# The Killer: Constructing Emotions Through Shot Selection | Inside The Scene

David Fincher is a man known for precision in his filmmaking.
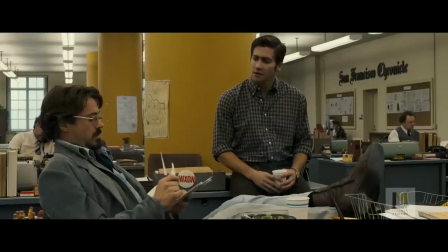4s
The frames, the setting, the colors, the lighting, the movement of the camera,
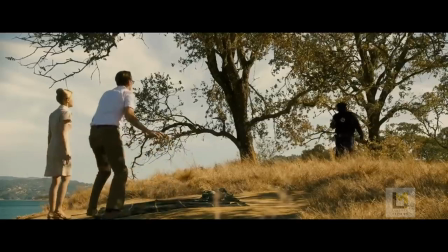10s
the choice of shots, etc. are driven by purpose in his movies,
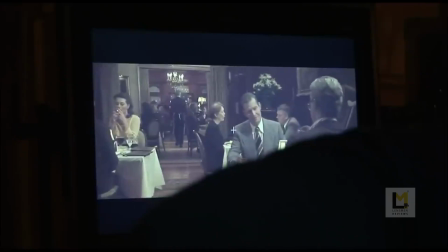14s
and that is what makes his film captivating on a visual level despite the narrative being not so loud.
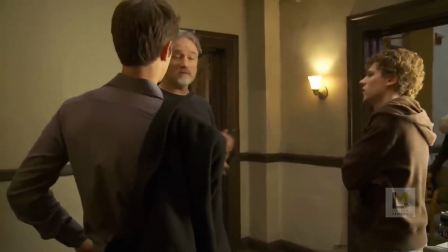22s
Out of the many talked about things about Fincher's filmmaking style,
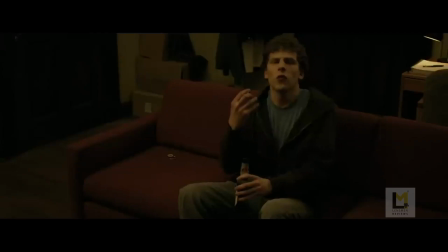26s
one particular thing is how conversation scenes are edited in his movies.
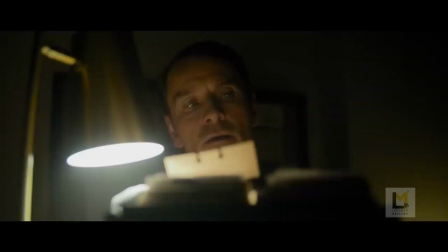32s
In this video, we talk about a very crucial scene in David Fincher's latest film, The Killer,
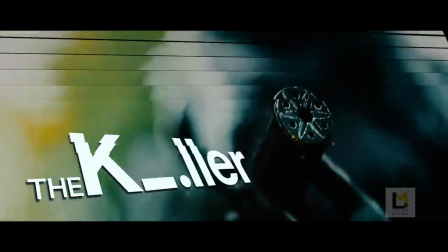40s
starring Michael Fassbender as the title character.
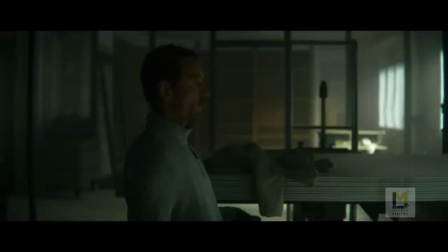44s
Spoiler alert, this video will be spilling some details about the plot, so please watch the movie before you proceed.
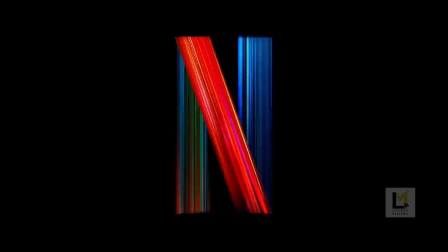51s
The movie is now available on Netflix.
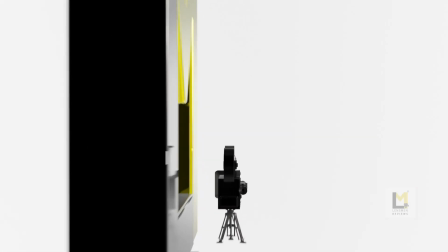55s
Welcome to Lensman Reviews, and this is Inside the Scene.
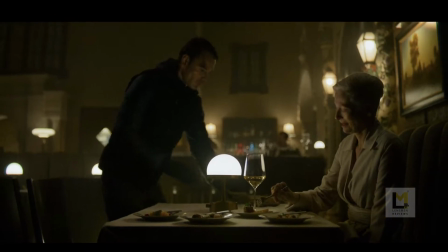60s
Before we jump into the scene, let's talk about how we reached that point.
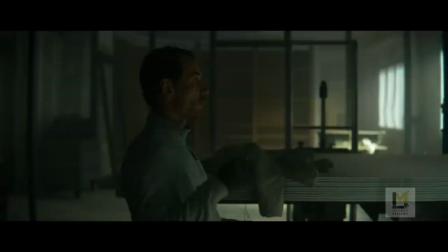65s
The unnamed killer, played by Michael Fassbender, has failed in one of the assassination missions assigned to him.
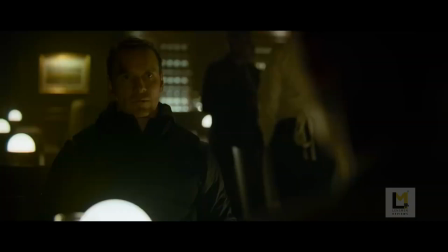72s
In response, the people who hired him assaulted his girlfriend and she got injured pretty badly.
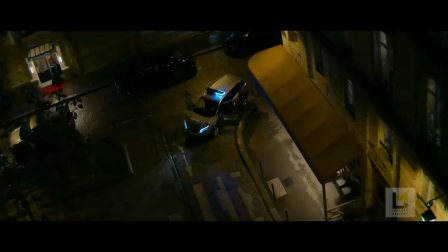79s
What we see is the retaliation of our hero.
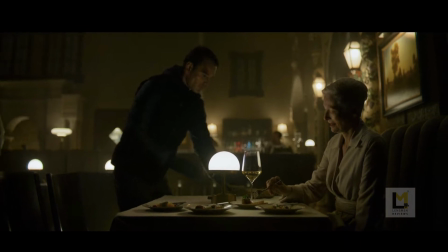83s
The reason why this scene becomes very special to the film's context is because he is meeting someone of equal stature in the business.
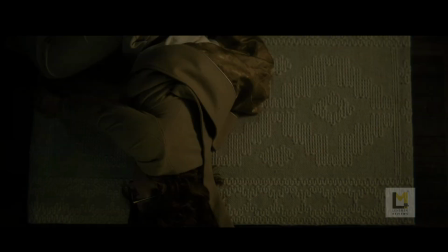92s
Unlike the other killings which he executes without forming any sort of connection with the target, here he decides to strike a conversation.
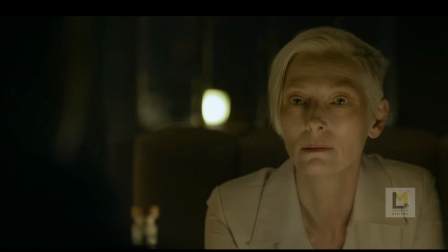101s
And the reason for that is the fact that they both are pretty much living the same life.
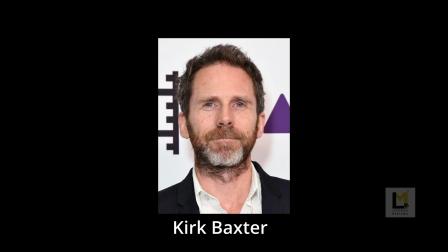107s
Kirk Baxter has mostly been David Fincher's editor in movies,
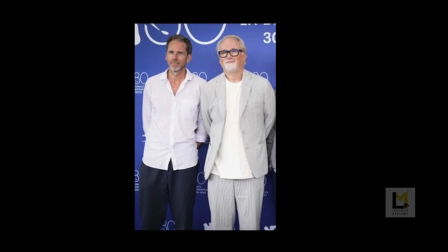112s
and one can see the perfection in shot selection in this scene.
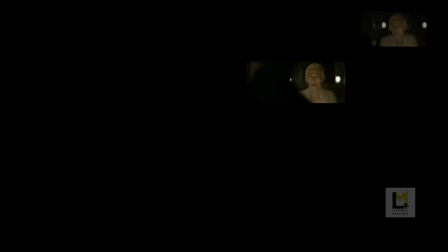117s
We can split this scene into 5 different waves, and every wave has a similar rhythm with minor changes.
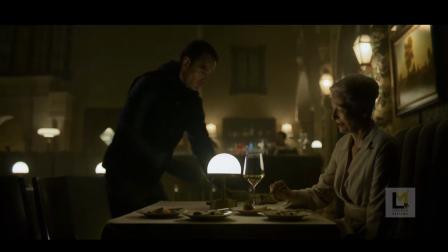126s
The first wave is the opening scene, and it opens with a master shot where both our characters are sitting on opposite sides of the table.
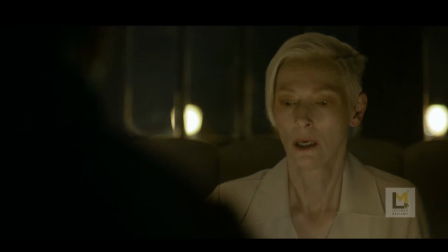136s
The expert, played by Tilda Swinton, is startled at the beginning because of the unexpected arrival of the killer,
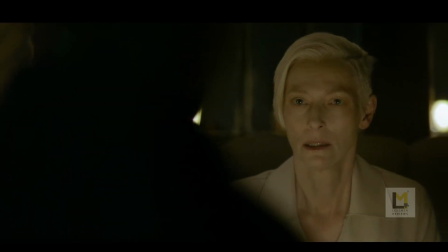144s
and we get to see her reaction in a medium close-up shot.
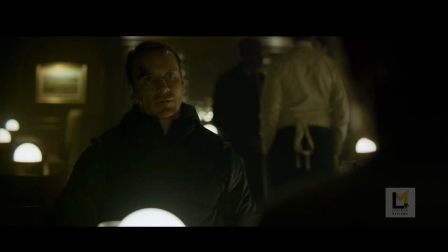148s
The killer, who is more in control of the scene, is shown through a medium shot. Once the expert realizes what is happening, they both are in an equal space, and we see them both in medium shots.
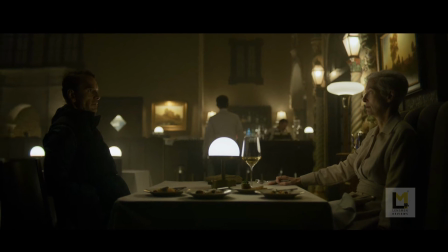162s
If you look at the cinematography aspect of the scene, you can see that the killer is placed in the dark and he is wearing a black dress,
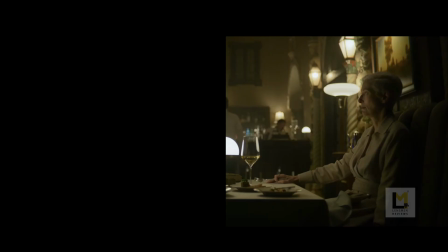170s
and the expert is sitting near the light and she wears a bright colored dress.
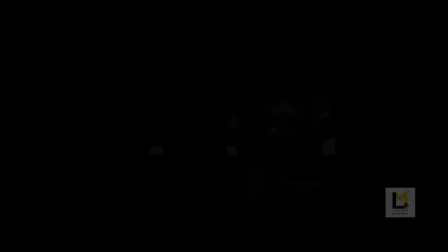175s
That sort of sets a contrast between the two. One is not sorted and he has been lit partially,
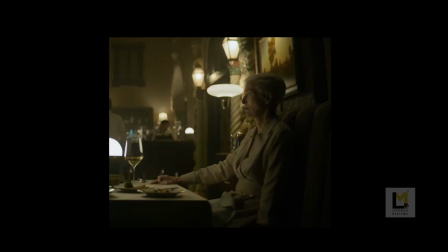181s
while the other one has sort of accepted the fate and is lit fully with no major shadows.
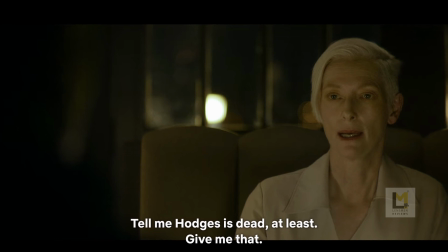187s
When the conversation goes into the details that are specific and tension-inducing, they have opted for medium close-up shots.
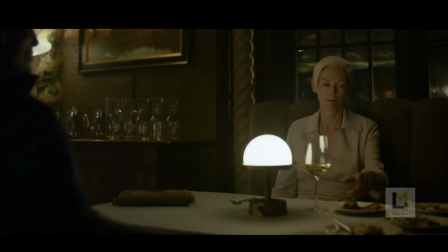196s
The second wave happens when the expert tries to loosen up the tension in the atmosphere by offering him the food,
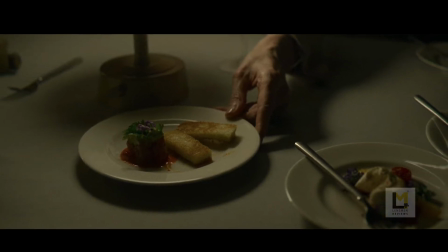203s
and the camera goes back to a side view, and then it goes to a standard medium shot,
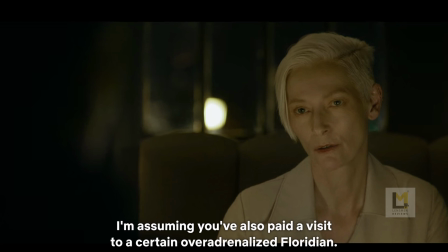210s
and when the expert asks about the last guy our hero killed, we see that happening in medium close-up shots.
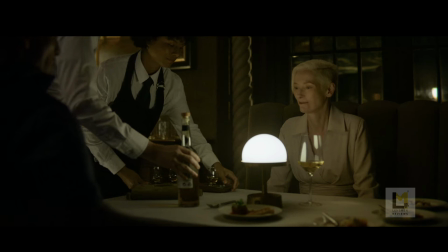217s
After that, the expert offers drinks to the killer, and the scene again goes back to a wider shot,
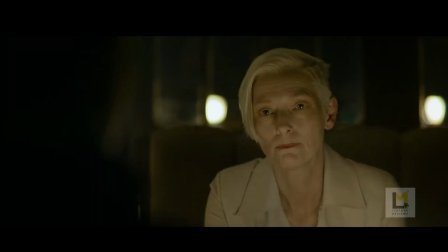223s
then medium, and then medium close-ups.
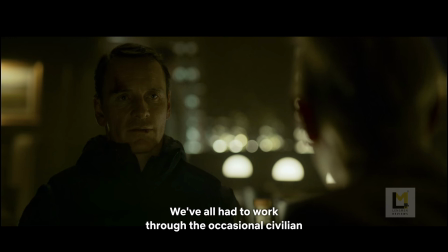227s
That ends when the expert tells the killer what really happened with his girlfriend and the collateral damage nature of that job.
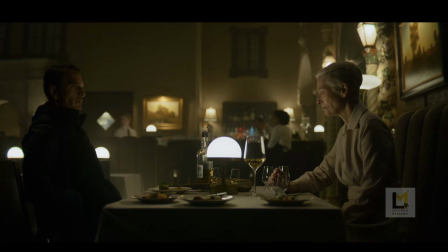237s
The third wave starts when the expert starts to talk about her experiences and mental preparations.